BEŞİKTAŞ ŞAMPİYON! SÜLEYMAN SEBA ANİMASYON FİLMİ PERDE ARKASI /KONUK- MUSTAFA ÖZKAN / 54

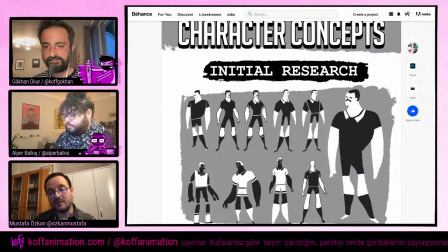2236s
Evet, evet buradaydım ama bunlar tabii şeydi yani ilk hazırlıklar ve mesela işte eklemli nasıl olur, eklem yerleri kesik olsa nasıl olur, işte tişörtleri ya da işte formaları beyaz yapıp tenleri mi siyah yapsak falan gibi. Çok radikal kararlar. Evet.
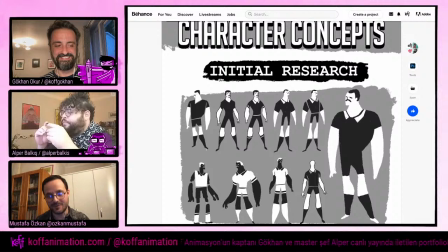2255s
Bunlar tabii şey yani bir yani Seba'ya göre bir yandan Seba referanslarına da bakıyoruz fotoğraflar falan.
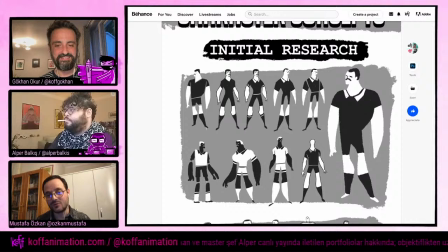2262s
Biraz şeydi tabii biraz uzak ondan biraz fazla maskülen karakterler.
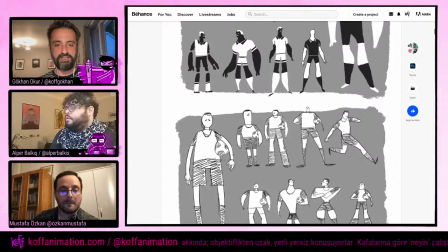2266s
Belki kendi içerisinde karakterlerin iyi tarafları var ama bir noktada da Seba ile örtüşmesi gerekiyor.
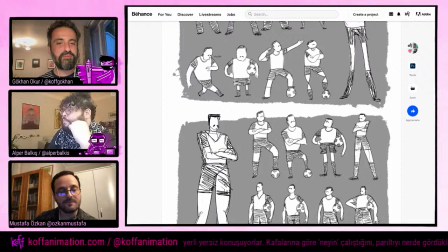2272s
Evet abi arayışlar. Tabii tabii. Bir de bıyık koyarak onu Seba yapma çabası falan sadece bıyıkla. Evet sadece bıyıkla işte bak bunlarda göz evet. falan bile yok.
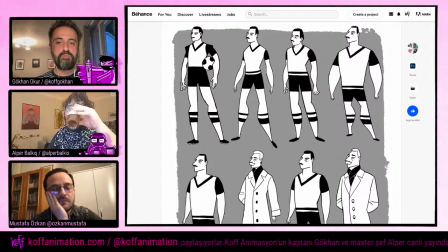2288s
Bunlar da eskisileri bu şeyler. Ve evet yine evet Cem'in kaleminden zaten karakter çıktı. Ortaya. Burada da aslında yani tek bir karakter tasarımına bakmıyoruz. Burada 7-8 karakter tasarımı bir arada yani. Hepsinin küçük küçük nüansları var. Özellikle bacaklara bakabilirsiniz.
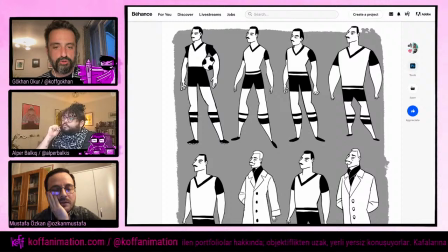2306s
Omuzlardan anlayabilirsiniz. Son final şu son ikisi olmuştu değil mi?
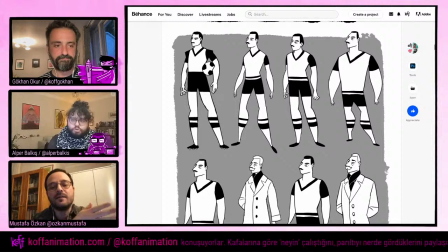2312s
Son ikisini seçtik yani. Şu son... Evet. Zaten daha yetişkin bir karakter seçilmiş sonuç olarak. Ya biraz zaten... filmin yapısı da öyle, evet. dili de öyle olduğu için aslında öncekilerin tavrı çok daha tutmuyormuş. Hani güzel aramalar yapılmış orada ama filmin dilinde öbürlerini
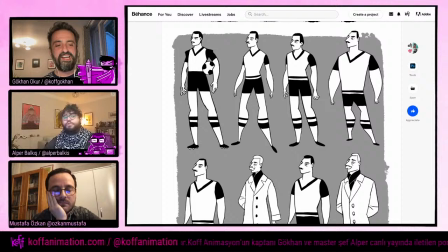2330s
kullanılsaydı mesela ya bilmiyorum ilginç bir yere gidebilirdi ama dilinin de başka evet, olmasını evet, beklerdi evet. insan onu. Abi daha cool ki daha sert daha böyle enteresan bir dille öyle bir yapı uygun olurdu. Şu andaki tasarımlara dil daha uygun aslında. Evet canım.
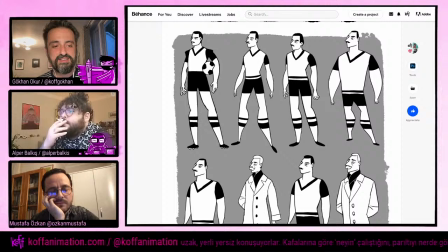2349s
Bir yandan da epik bir hikaye anlatmak istiyoruz ya Alper. Hep bir epik, epikliğin altın çizilmesi var.
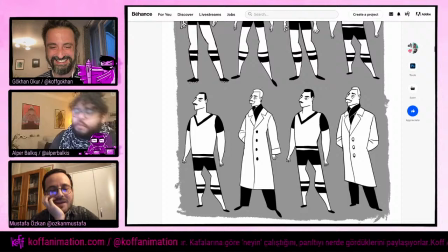2356s
Daha epik, daha epik.
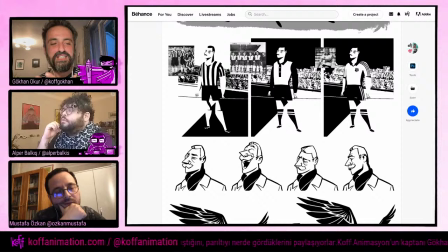2360s
Bak formalar falan denenmiş. Abi fotoğraflardan formaları falan da denedik ya. Tam bir Hollywood prodüksiyonu gibi çalıştık bu projede ya. Evet zaten bu arka planlar koyarak işte karakteri öne koyduğumuzda nasıl kayboluyor mu kaybolmuyor mu kaybolmaması için arkaya bir siyah leke mi atsak üstüne bir şey mi yapsak falan gibi.
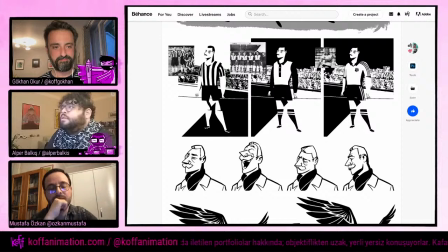2378s
Ya bence bu filmin en kızık kısmı da o yani. Noir bir estetikte yapılıyor film. Hani ara ton dahi yok. sadece bir şey var. Yani bu hem ekonomik bir şey aslında. Ama şey gibi de görülmemesi lazım.
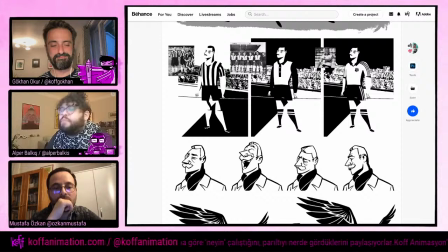2393s
Ekonomik olduğu kadar da zor da. Background'la uyumu bilmem nesi en ufak bir problemde karakteri okunmaz kılabilirsin. O yüzden aslında çok kontrol gerektiren bir tarz. O yüzden burada çok iyi çözülmüş bu estetik.
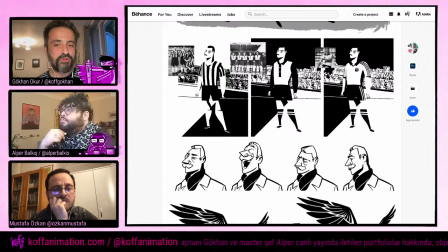2408s
Mesela şu dikilen sebalardaki en soldakinin bacaklarında gölge var. Bak diğer ikisinde yok. O bile ne kadar evet. değiştiriyor işi ki... O gölgeyi koyalım dediğimiz anda filmdeki karelere onun yansımasını düşün. Allah.
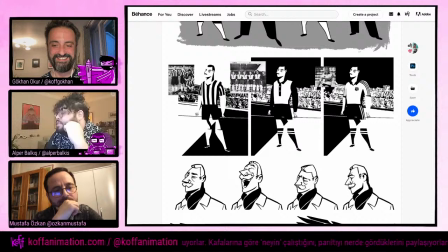2429s
Evet. Zaten evet o soldaki aha. Seba'da ilerlemiştik diye hatırlıyorum. Evet. Seba'nın expression sheet'i muhteşem ya.
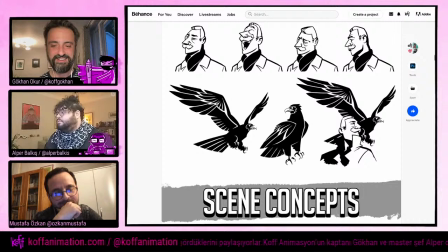2436s
Çok güzel bir expression. Yani çok nefis böyle. Kartalımızı aradık kondurduk.
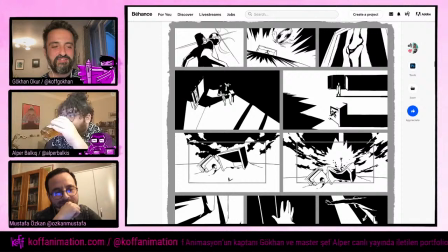2445s
Unused shots. Abi tabii filmi ben yazarken... filmin yazım sürecinde şeyleri de belirlemiştim Alper.
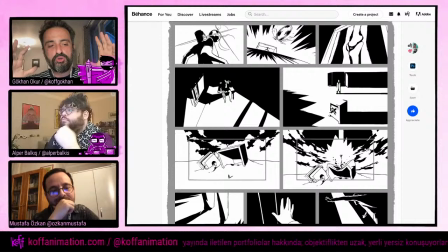2454s
Küçük kovalar diyeyim işte. Burada bu yaşanacak, burada bu yaşanacak, burada bu yaşanacak. Hani içinin tam ne olduğunu bilmiyorum ama atıyorum işte askere gidip sakatlanmasını şu saniyelerde anlatacağız. Bitmesi lazım diye koymuştum kafamda ve o sırada ekonomik takımın ekonomik
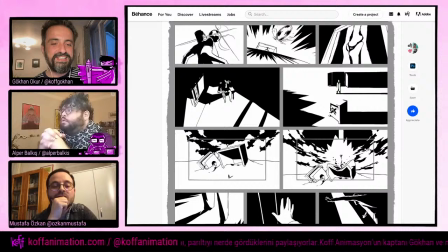2473s
sıkıntılarından da kurtaran bir karakter Süleyman Seba Beşiktaş'ı.